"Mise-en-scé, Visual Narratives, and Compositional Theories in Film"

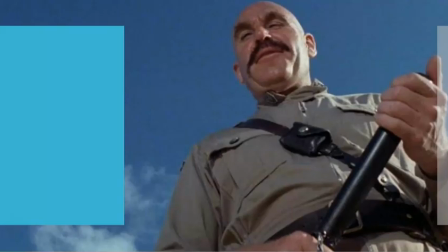8:17 Our very menacing guard, we shoot from below to make him even more menacing. So a shot from a camera angle positioned low on the vertical axis, anywhere below the eye line looking up. Sometimes it's even directly below the subject's feet, right, to create even more of a sense of terror or power or dominance.
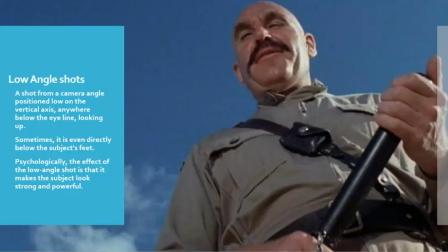8:36 Psychologically, the effect of the low angle shot is that it makes the subject look strong and powerful, and that's the whole purpose of this, frame here. It's like, okay, we're gonna do a, low angle shot for a while because we're trying to make him as menacing and terrifying as possible.
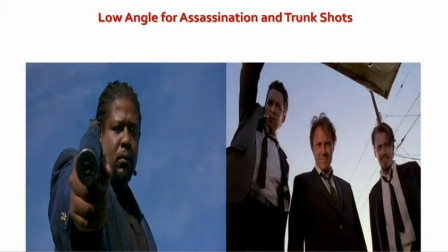8:52 And again, it's something that you see in all sorts of films. It even is a specific name where it has assassination shot or trunk shots. So in Ghost Dog and Reservoir Dogs, the assassination shot, and this is true for everything.
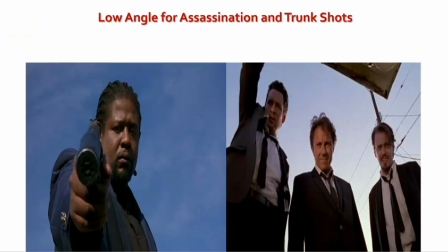9:08 You could look at Punisher, you could look at, I'm trying to think of like any kind of like mainstream gangster movie, but like Godfather, anything that has assassinations and all that, they use that low angle all the time for the point of view of the victim to create that terrifyingness,
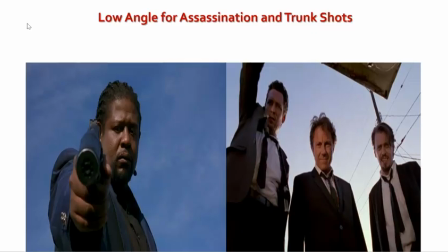9:24 right? For that last moment, right? This is the last thing you see, which is terrifying for the character, but also, vicariously for the audience.
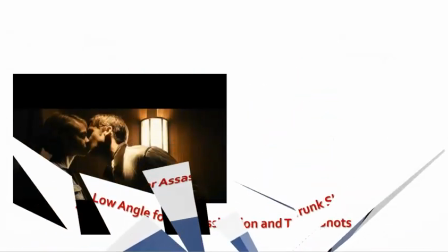9:32 So again, it's a very common term.
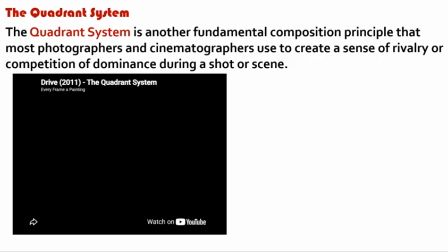9:35 So I put this video on, but I do want to explain it just a little bit further as well, and you can watch the video on your own.
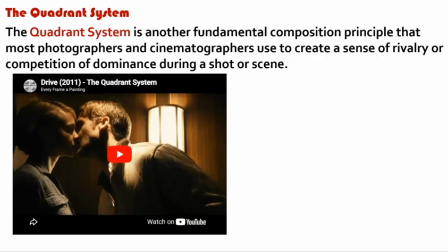9:42 But the quadrant system is even a further fundamental composition principle that most photographers and cinematographers use to create a sense of rivalry or competition of dominance during a shot or scene.
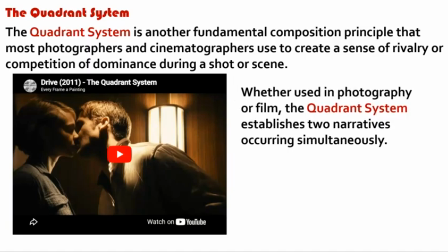9:53 Whether used in photography or film, the quadrant system usually establishes two narratives occurring simultaneously.
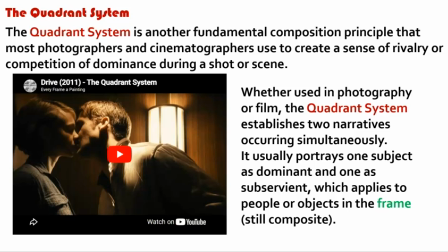9:59 It usually portrays one subject as dominant and one as subservient, right, which applies to people or objects in the frame, right, still composite.
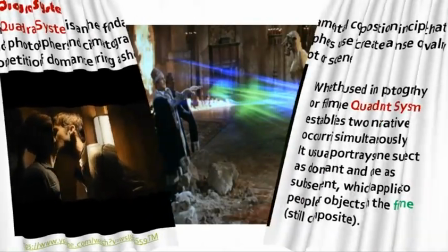10:08 So we could take a look at one of our kind of elements here is the sense of rivalry, right?
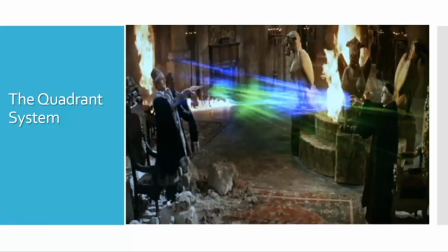10:16 We have the wizard battle from one of the Raven. And again, when you look at it, it's a very, when we look at the vertical element, right, we see that specific kind of opposition, right, the rivalry. So it's just done in a way to frame the kind of positioning.
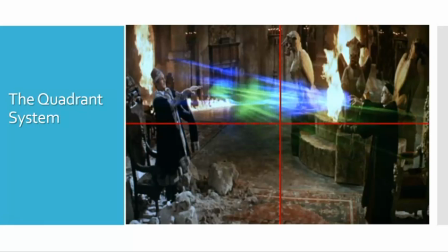10:35 And if you see, right, when we actually separate into 4 instead of 9, when we just focus on the quadrants, instead of the rule of thirds, we see a very interesting kind of dynamic here, right? Where we have the hands in the kind of, get back there.
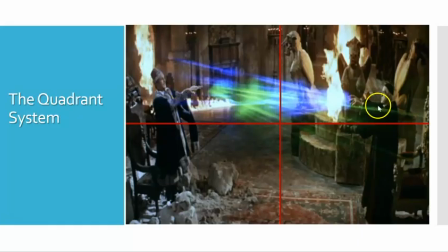10:51 When the hands within the same position, right? Frame left, frame right, and so we're just kind of seeing, right? And then the fire too, notice how the fire is in both quadrants. So it's just adding a sense of drama, right?
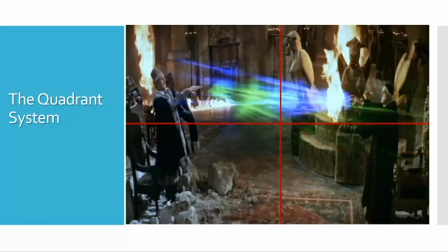11:05 Instead of using the rule of thirds, we could use the quadrant system as well to, again, create a sense of mise-en-scé, to create a sense of rivalry and so forth.
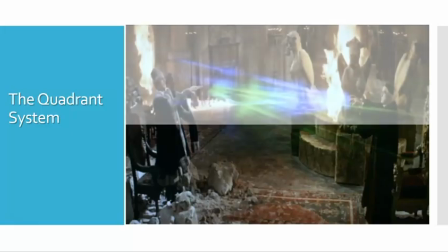11:13 And again, if we just look at, the top bottom, right,
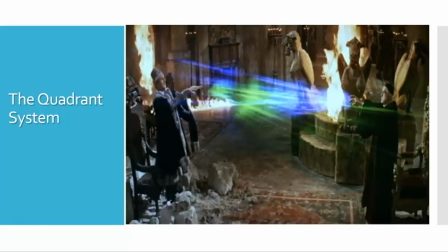11:17 you see that kind of interesting dynamic there where the floor is rubble, right, and then the top part of the frame is on fire.
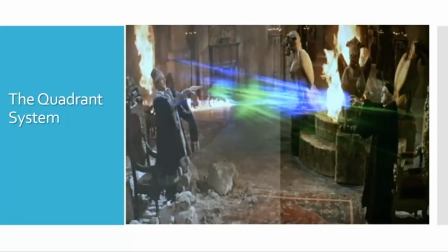11:25 So it's just an interesting way of kind of creating contrast, juxtaposition of our characters.
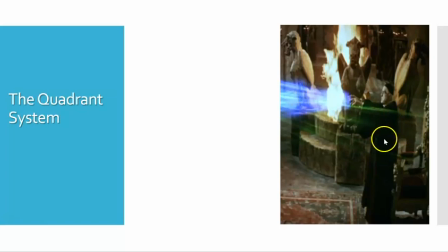11:31 Notice too, when we do this, right, the evil character has, these evil statues,
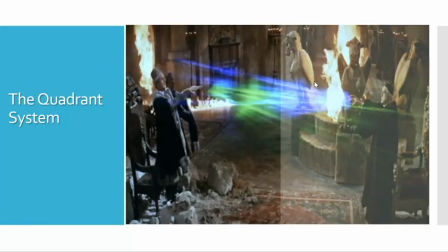11:37 right, in the background, whereas our hero just has the fire and the rubble, right?
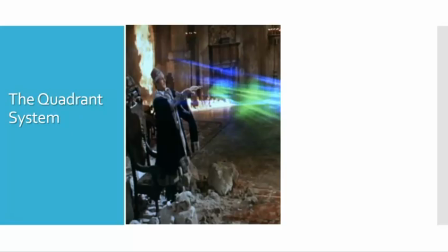11:42 So earth, right? So he's more of a natural hero, and then the villain is unnatural, right? It's very typical kind of mise-en-scé kind of elements at times with creating those visual metaphors for characters.
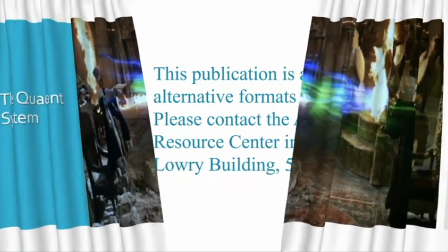11:53 So again, if you have questions, always kind of,
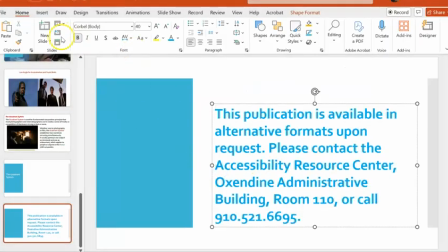11:59 okay, just realized that information was outdated. So you're seeing me adjust this in real time. But obviously, if you have questions, email. If you need it in alternative formats, please contact ARC in the Oxidine building. Again, if not, just enjoy the rest of the week and take care.